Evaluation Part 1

we think that the main target audience for our film opening would be about 17 to 24 year old mainly males we think that mainly
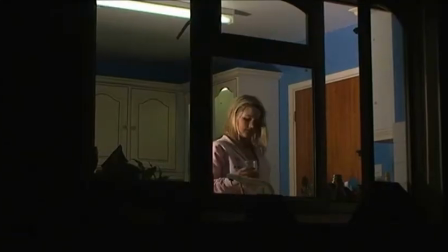232s
males because of the thriller element because it is going to be quite a scary film and a film opening with someone going into the house um having that main
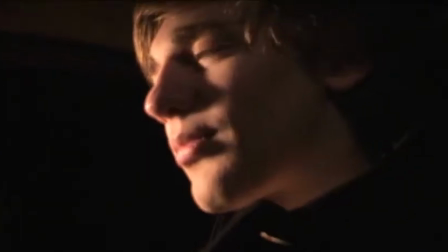240s
thriller part is why we feel males would be much more attracted to come watch our film but then because of the hybrid drama genre having some romance in there as well I think that that means that more women would be inclined to watch this film, as they would like the romance and the excitement of the film, even if they weren't so keen on the thriller. And so, although it's mainly aimed at males, I think that many females would be interested in watching our film as well. I think this is really good for a film opening, because it means that there's a larger target audience, which means the institution disputing it is going to make more money off it because more people will be willing to watch it. we used a range of different shot types and shot sizes for our film opening to address our audience for example we used
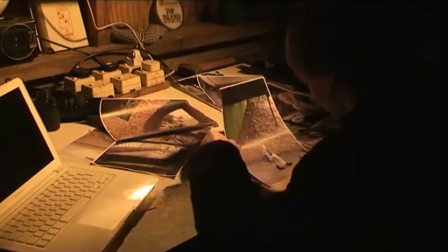287s
a mid shot of the male character to start with we used this so that our audience could get to know him and to find out what kind of character he was
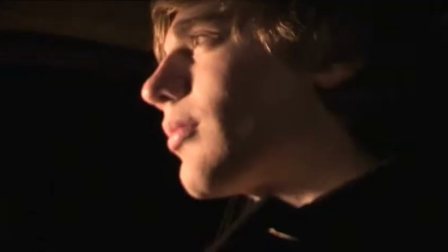295s
also the low shot and the low lighting that we used of the male character when he's in the car and looking at the girl we thought this was quite good because it made it look quite sinister and scary which is the effect that we were going for.
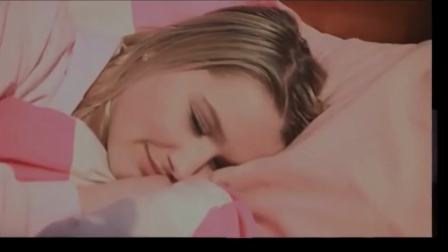309s
Also, the first shot that you get of the female when she's asleep in her bed, we thought that this was quite good, as it allows young girls to relate to it and engage with the film better. We feel that the locations that we used in our film opening were really good for addressing the audience. We think it's because of the locations that we used, it was really good to help the audience get to know the characters and help them to understand the storyline better.
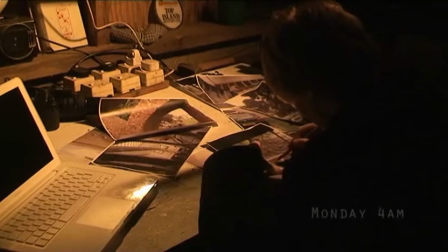334s
The first location we used was in the male character's shed where he was just looking at all these pictures of the girls We thought that this helped them to really get to know the character Because the location was scary and dingy and a bit odd it makes them think that the character's more like that and this helps address the audience as they get to know the character and the theme of the film well and they get to know what kind of things it's going to be about and what's going to happen
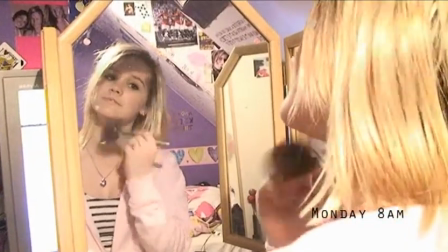358s
We also think that this works really well in the girls' bedroom Having the girl in a nice pink bedroom with mirrors and hearts makes
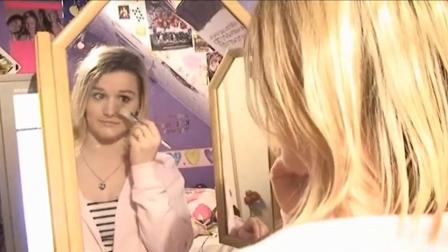367s
them really see that this is an honest little naive girl and she's been stalked and that's what's good about having the photos as well.
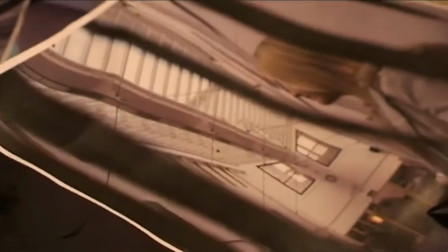375s
It helps the audience to do the link between the male and the female character. But the location of it I think worked really well because it made her scene instantly which allowed the audience to get to know her really well.
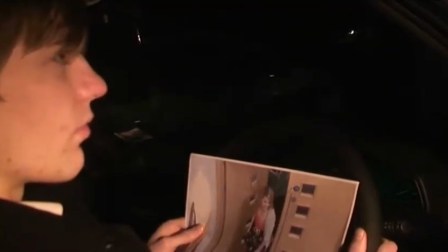388s
When the male character is outside the house, I think this is addressing the audience, because they start to feel this is going to be a thriller.
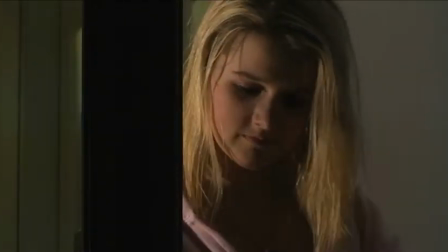395s
And remember, the people who are watching the film are people who want to see a thriller.
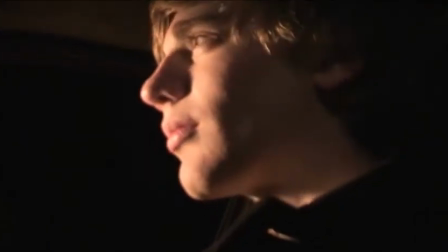399s
So when they see that this character is now outside our house, it's kind of like addressing them as this is what they're hoping for in the film. And then that's why having the low lighting and the low angle on him is good, because it seems a bit more scary. And then the kitchen just added to the innocent naivety
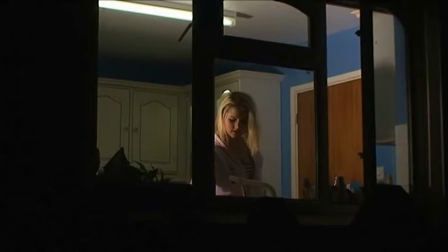417s
of the girl's hair pouring a drink and the fact you could see his point of view
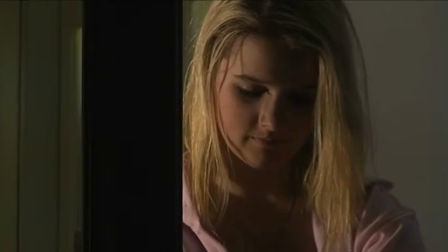422s
of her having a close-up of her fiddling with her hair made the audience really feel engaged with the film opening and not like they were actually him outside her house. And then with the opening of the fridge shot it made them feel like they are her.
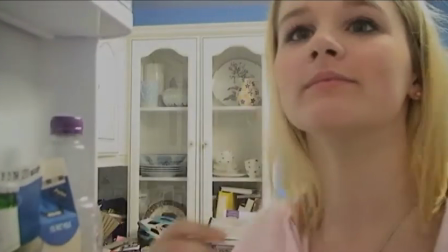437s
They really feel involved with our film.
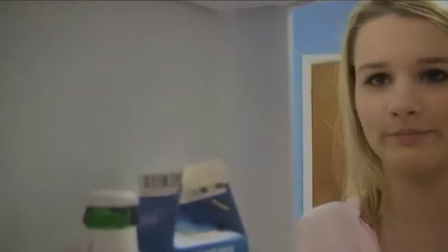440s
And that's why I think that the characters and locations worked really well to help attract and engage the audience with our film opening, which is good because then hopefully if there was a whole film, it would mean that they wanted to watch it. We learned that as we filmed our two characters at separate times, that the lighting was really difficult to get because for the male character, the lighting was different from when we filmed the female character.